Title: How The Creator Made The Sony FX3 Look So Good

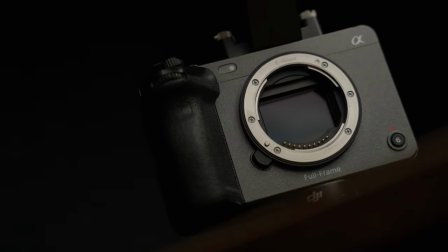0:00 The Sony FX3 is an awesome camera, however just buying one isn't going to make your next movie as good as the creator. In this video we're going to talk about the secrets of how the creator made the FX3 look so good.
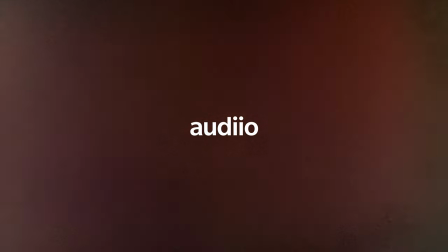0:18 Before we get started this video is sponsored by audio but more of them in a bit.
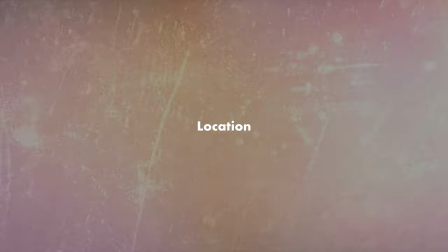0:23 First up is location and I think this plays a huge part in actually how good an image looks.
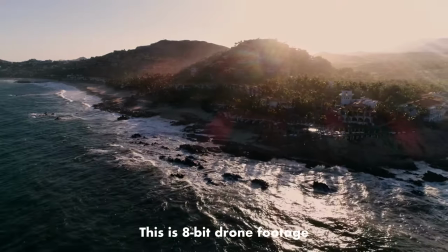0:30 Not just in this movie but if you watch many travel videos on YouTube even for the last say 10 years, think of Beautiful Destinations for example, they've had images that look great even though they've been shot on cameras that might only be limited to 8-bit. Location plays a huge part in immersing the viewer and really can transform the perceived image quality that we're watching.
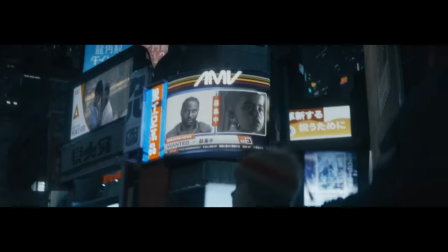0:52 The creator uses plenty of real-world locations which really do immerse you within the scene and the location. Ideally if you can apply this sort of same logic to your filmmaking as well it's going to make a huge difference to the perceived quality of your final film.
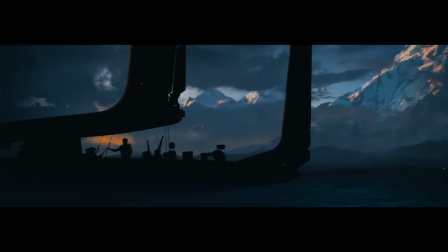1:08 Travelling around the world might not be an option but the very least just try and find locations or establishing shots that really can impress the viewer rather than going for something boring.
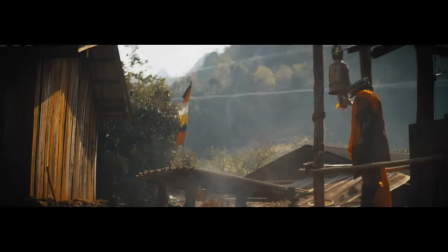1:20 For low budget filmmakers set design and wardrobe is often overlooked. However it's probably one of the most important parts to making an image look good.
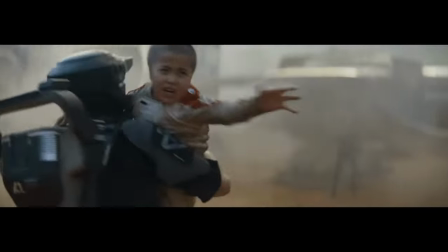1:29 You want a rich scene with lots of textures, and you also want complementary colours in the fabrics and in the environment.
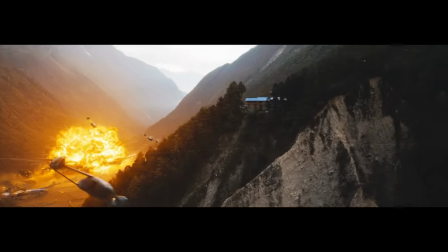1:36 These are going to create the look. It's not down to the colour grade, and it's not down to the colour science of the camera.
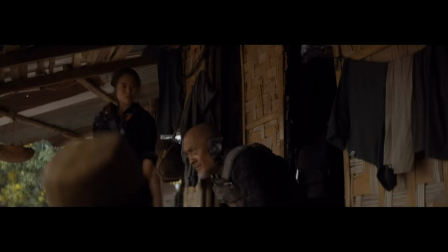1:42 Having an interesting scene like this, even with quite simple lighting, as you can see, the lighting is nothing particularly special. It's just some natural light coming in from the side there. Maybe they've added something extra to make it pop a bit more, but nothing that crazy at all. It looks very natural indeed, but the scene still looks great. The reason it looks so good is because they've got really nice, interesting backdrops.
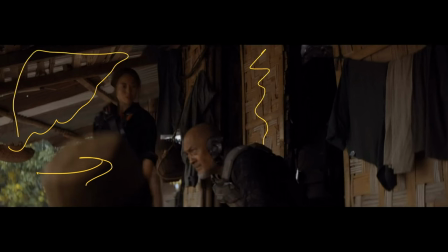2:03 There's lots of textures going on all over here. Not only that, they've also got really good color contrast. You've got these dark clothes in the scene, which really help contrast against the lighter actual textures of the backdrop.
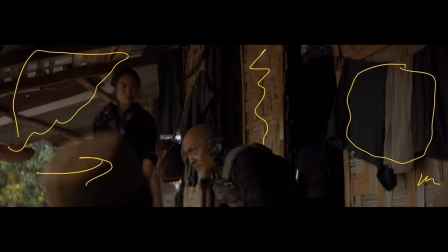2:18 Not only that, they've done it so that it goes light, dark, light, dark, light dark throughout the scene really adding to that depth. Also those dark clothes help with making the actors actually stand out in the frame as well.
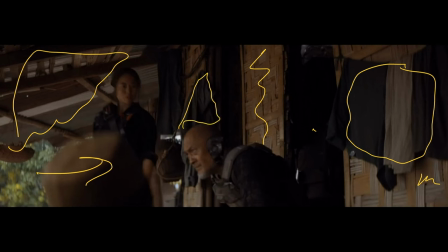2:31 You can see this coat in the background there perfectly placed so that the main actor's face there is not just blending into the same colour as the background. Suddenly it makes him pop out from the frame making a much more interesting image to look at.
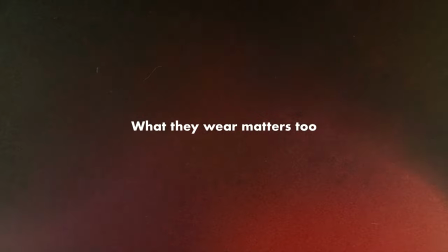2:46 Wardrobe also makes a huge difference to the perceived image quality as well.
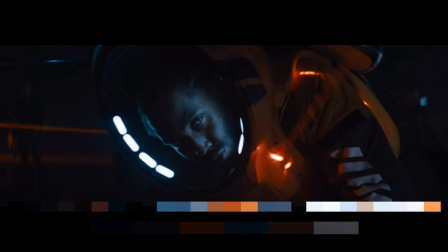2:51 It's also about those complementary colours that we are seeing. I've got the colour palette up along here from DaVinci Resolve, so you can really see how you've got these kind of complementary teals and oranges. But this isn't a lot that's creating this. This is actually the clothing and the lighting that's within the scene.
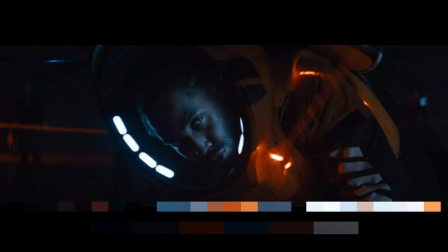3:09 Very much the clothing, actually, and the choices that they've decided to make within the frame. So he's got an orange clothing there that's adding to that. His face is pretty much just being lit by these blue LEDs that are once again built into the clothing. This just creates some awesome colour contrast.
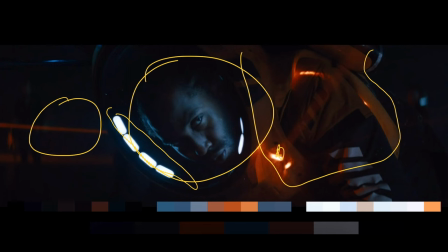3:25 We're going from those background oranges over there to then that nice blue on his face which really emphasises his face, makes his face pop out, then back to the orange again. So it really creates a nice kind of focal point right there on the centre of the image. A final example of the importance of a good set design is with this scene right here.
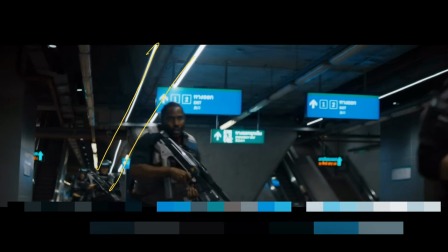3:45 As you can see, you've got really nice leading lines with the LED lighting that they've got going on on the roof, really kind of emphasizing those points of the direction of travel and really kind of adding depth to the scene. Once again, colour is playing an important part to this scene and it is all down to the set design choices.
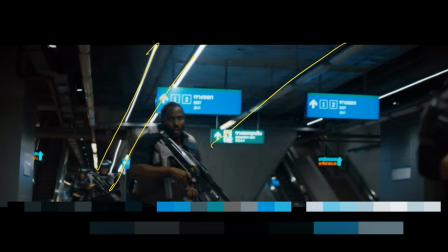4:03 It, once again, is not a colour grade that makes this look so good. It's not down to the colour science of the camera either.
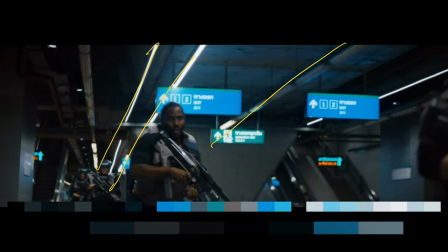4:09 It's down to the fact that they've chosen certain colours for the background items so they are complementary to the skin tones of the actor who we are focusing in on here. Now not everything is down to what you're capturing through the camera when it comes to the perceived image quality you're finally going to get once you've finished your film.
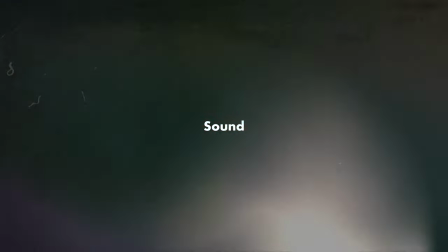4:29 Sound actually plays a huge part of that equation too and it's something you really shouldn't ignore.
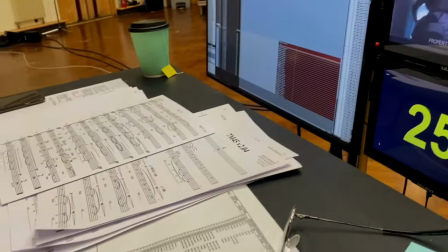4:35 The creator was of course very lucky to have Hans Zimmerman work on this film and he has obviously those incredible scores that he creates for all the movies he works on and that really does make a huge difference to the overall feel of the film and of course the image that you're getting from it. You probably won't have the budget to get him on your next shoot however what you can do is sign up to audio.com an awesome site that has all of the music and sound effects that you need to really up the production value of your next video.
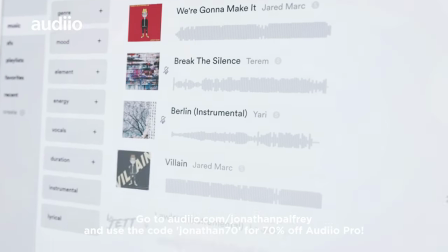5:08 I've actually used audio since they launched a few years ago. What I love about their royalty-free music is the absolute quality and how authentic the music actually feels.
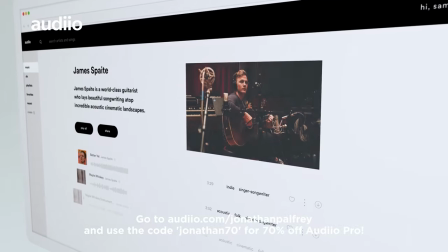5:20 This isn't like the cheesy corporate royalty-free music that you've heard in the past. These are tracks produced by real artists. It has a real production value to it that you just don't see anywhere else.
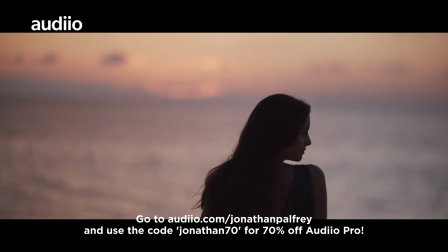5:31 I've used plenty of their music and sound effects on my client videos and they just absolutely love the quality that they're getting from audio.
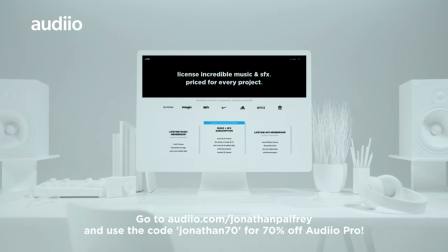5:40 If you want to sign up for the Audio Pro account then I've got a special deal for you.
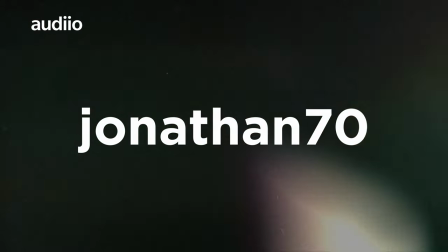5:45 Just click on the link below and use my code Jonathan70 and it's going to save you 70% on your first year of subscription. That I think is an absolutely awesome bargain for music you can use absolutely everywhere in your video productions whether it's youtube or corporate clients it can all be used with an audio pro license in most of the creator didn't actually use that much lighting it was often a tube light that they were
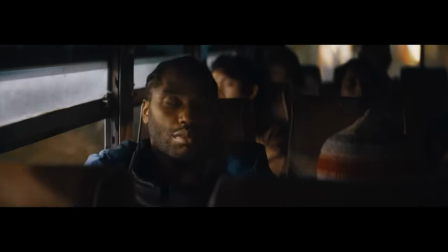6:10 using so they could move around really quickly but it's the choices they made with that light is what makes the big difference in this scene here you can really see
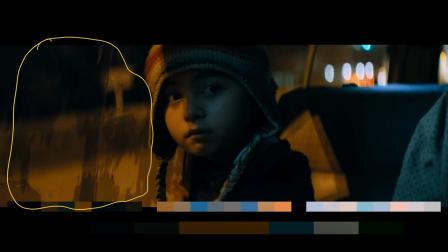6:18 there's a nice contrast going on between the exterior light very orange warm light coming in from the side compared to the teal light of the inside of the vehicle it really adds to that contrast that we are seeing within the frame combined with the fact that what the
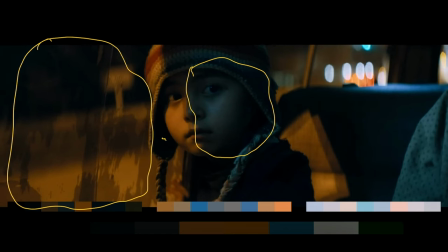6:35 character is wearing as well so it creates this nice dark spot here once again it creates some really nice color contrast going on so it helps them pop out from the frame we've got the orange on the side followed by the dark blacks followed by some more orange again before we go into that
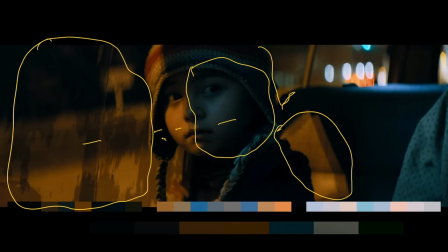6:51 really nice blue on that side of his face but so he's not lost within the frame we then have this additional orange going on here as well as the bit that's catching on the background of the vehicle all of this may have just been simply two lights that were being used
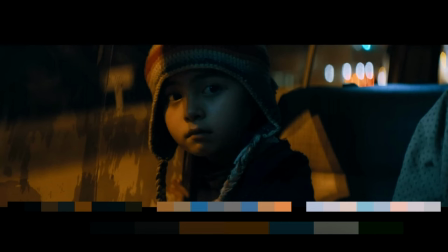7:06 something on the inside to create that blue and something on the outside to create the orange which probably was just the street lighting in the location that they were shooting but combined together suddenly you have a really interesting frame this wouldn't have worked just by changing the white of your camera or just by trying to color grade it in pose no matter how good the codec you're working with.
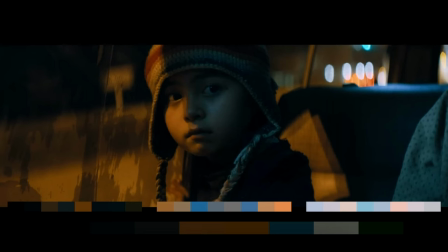7:29 All this was done within the frame by choosing the right lighting.
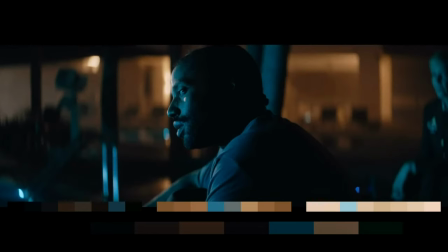7:33 The same applies for this scene as well once again using the contrast and the lighting to really pop the character from the background. We've got that strong blue lighting hitting the character and everything in the foreground of the frame
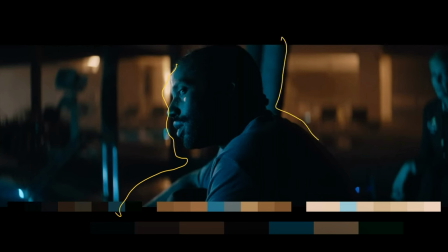7:47 and it's just separated by having that very warm background interior lighting in the far distance. The vast majority of the creator was shot on just one lens. The lens they chose was the Kawa 75mm anamorphic lens.
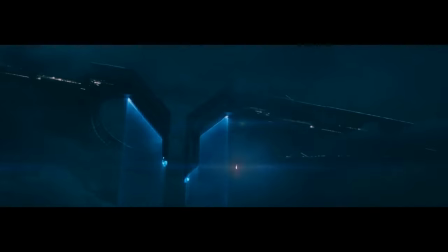8:03 A very vintage lens that's been used on plenty of big well known films in the past and has a very unique look to it.
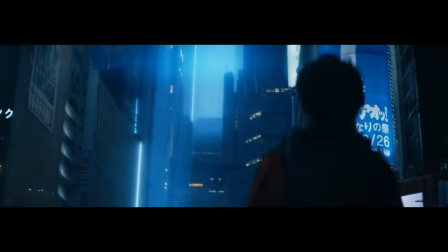8:10 It has a lot of fall off on the edges, there's actually a lot of vignetting going on.